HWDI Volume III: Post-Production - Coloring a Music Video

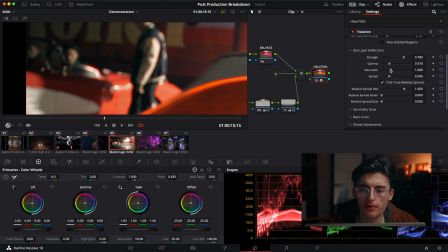(24:35)
And then I can just bring the strength up. Again, readjust the gamma. And maybe bring some of the saturation up. And then here's where you can start to composite it just a little bit more. When you add a secondary glow, it kind of gives this more like floaty effect on it.
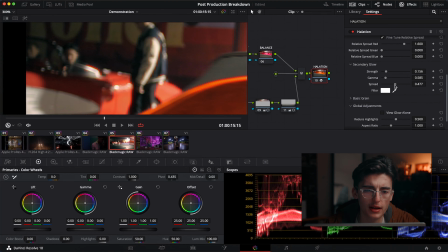(24:52)
So I kind of like to do this to kind of layer it a little bit more, and I'll just kind of allow it to like spread outside of that red glow.
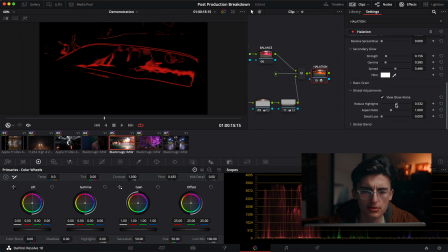(25:01)
Even then, we're gonna view the glow alone. Sometimes this will help us make some adjustments to what details we're actually losing.
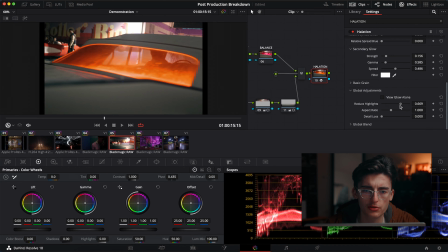(25:09)
So I kind of want it to reduce the highlights just a tad.
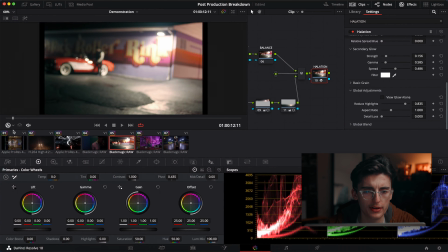(25:13)
If I were to scroll back here, turn it on and off, now it's having more of a minimal effect than it did when we first added it in. And I just like where it's sitting, so I think this is a good point to leave the halation node. Obviously, it kind of looks digital still. No matter how well you composite it, it's going to be a bit sharp. So one way we can combat this is by adding blur. I don't want to take too much away from the image.
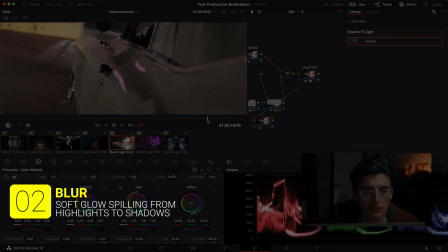(25:36)
So I'm going to scroll to the sharpest point. I feel like right there is pretty sharp. And I'll go over to my key blur tab.
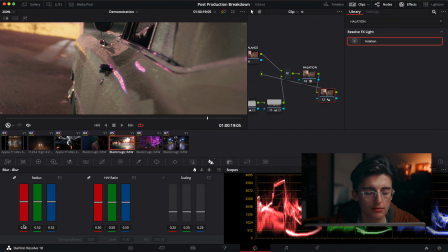(25:42)
Go too far and then bring it back. Right there is perfect. One thing to keep in mind here. If you're uploading this to a platform like YouTube, you're going to be dealing with a lot of compression. So I try to make it a rule of thumb of mine to really not overdo this. But once I've got that done, adding grain is going to help combat that loss of texture and will help bring that image together.
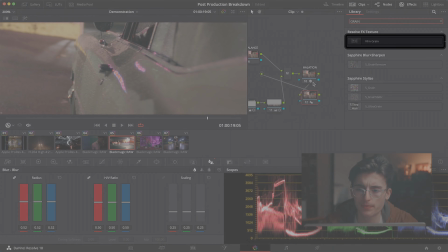(26:02)
So if I go to my effects tab and search out grain, I can go ahead and create another node and press film grain.
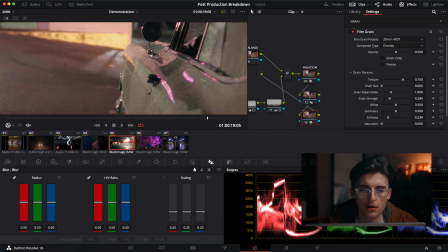(26:10)
So I like using the preset 35mm 400T. This will oftentimes kind of give a more natural result to the one that I'm trying to create. Again, these settings, just use to your best judgment. If you know exactly what kind of grain you want to put in there, this is your best place to integrate it.
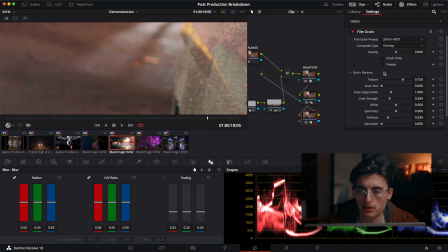(26:26)
I'm going to kind of just go through here and kind of mess around with the settings as I see fit. So I feel like the grain could be just a little bit bigger, a little stronger, and I want to take some of that softness away and maybe change that texture back just a little bit and spread it out.
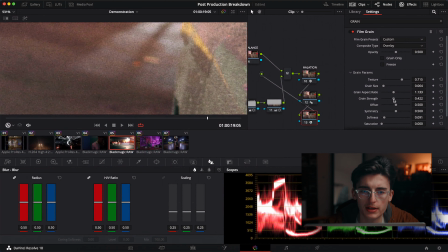(26:45)
So now I can bring that strength back and maybe soften it out just a bit and add a little saturation. What I'm going to do here to bring it back just a bit and then zoom out.
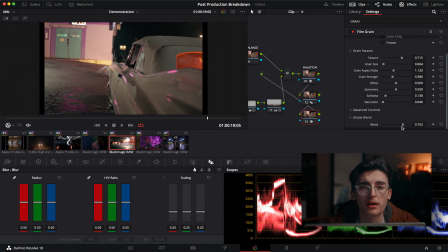(27:01)
And I feel like this is just kind of a good place to leave it at. Again, these settings are to taste. Just use your best judgment. This last one, and probably my favorite, is just dust. This is another small way for me to kind of accentuate the idea that this is being projected on a film stock.
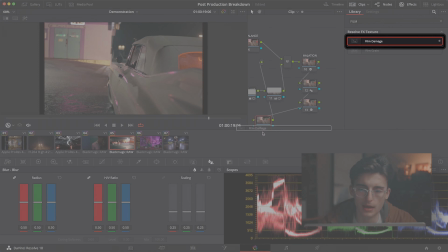(27:18)
So what we can do is actually go to film damage, and directly inside, you're gonna start noticing that we don't want all of these effects.
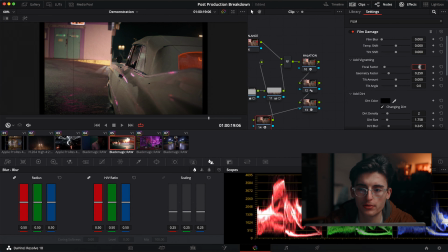(27:27)
So we're gonna scroll up. We're gonna make all the numbers 0. So we don't want vignetting, and we don't want film blur or temperature shift. And we don't want scratches, but we want one piece of dirt, and we can just bring that dirt size.
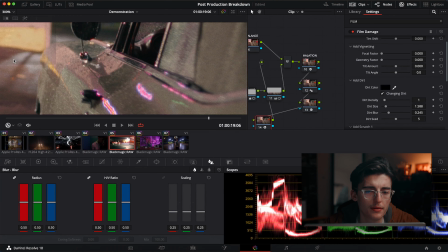(27:42)
You see right there is creating one right piece of there.
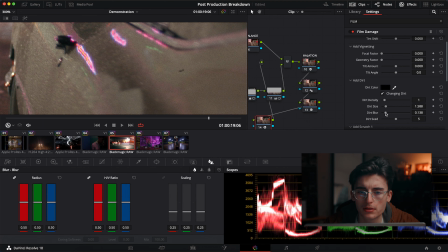(27:49)
So I think that size is good. Figure what I want to do with that one. And I think I want to make those white.
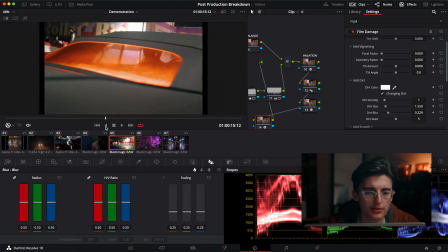(28:02)
So this is just going to kind of add that dirt in there. It's going to be very,
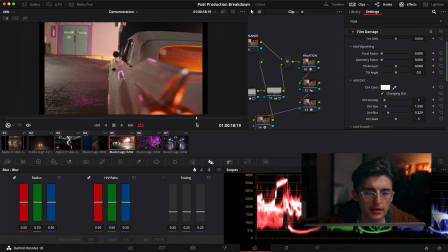(28:09)
very small add, but you know, it does a lot.
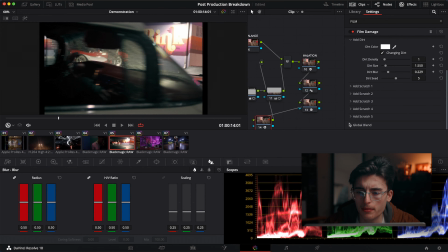(28:15)
I think that's good for now, but I'm going to kind of bring some of this global blend back. And from there, I'd usually stop, but I like to add 2 more things in the mix to kind of just finalize my look.
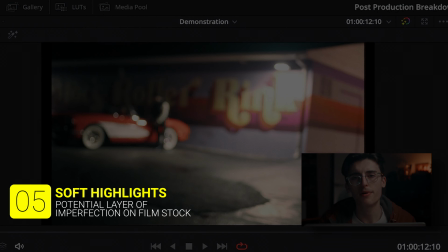(28:27)
Notice how these highlights are kind of just popping out. I don't really want that. I want my lights to be soft.
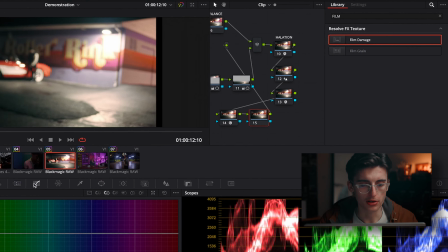(28:33)
So I'm going to create another node, and I'm going to go over to my curves. And one thing I'm going to do is actually select these highlights.
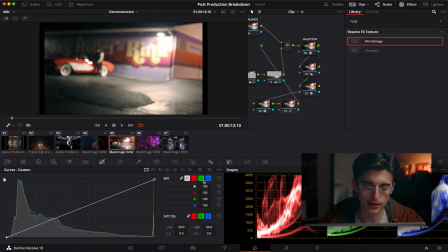(28:40)
And as you can see here, it's right at the top. I'm going to click Edible Splines.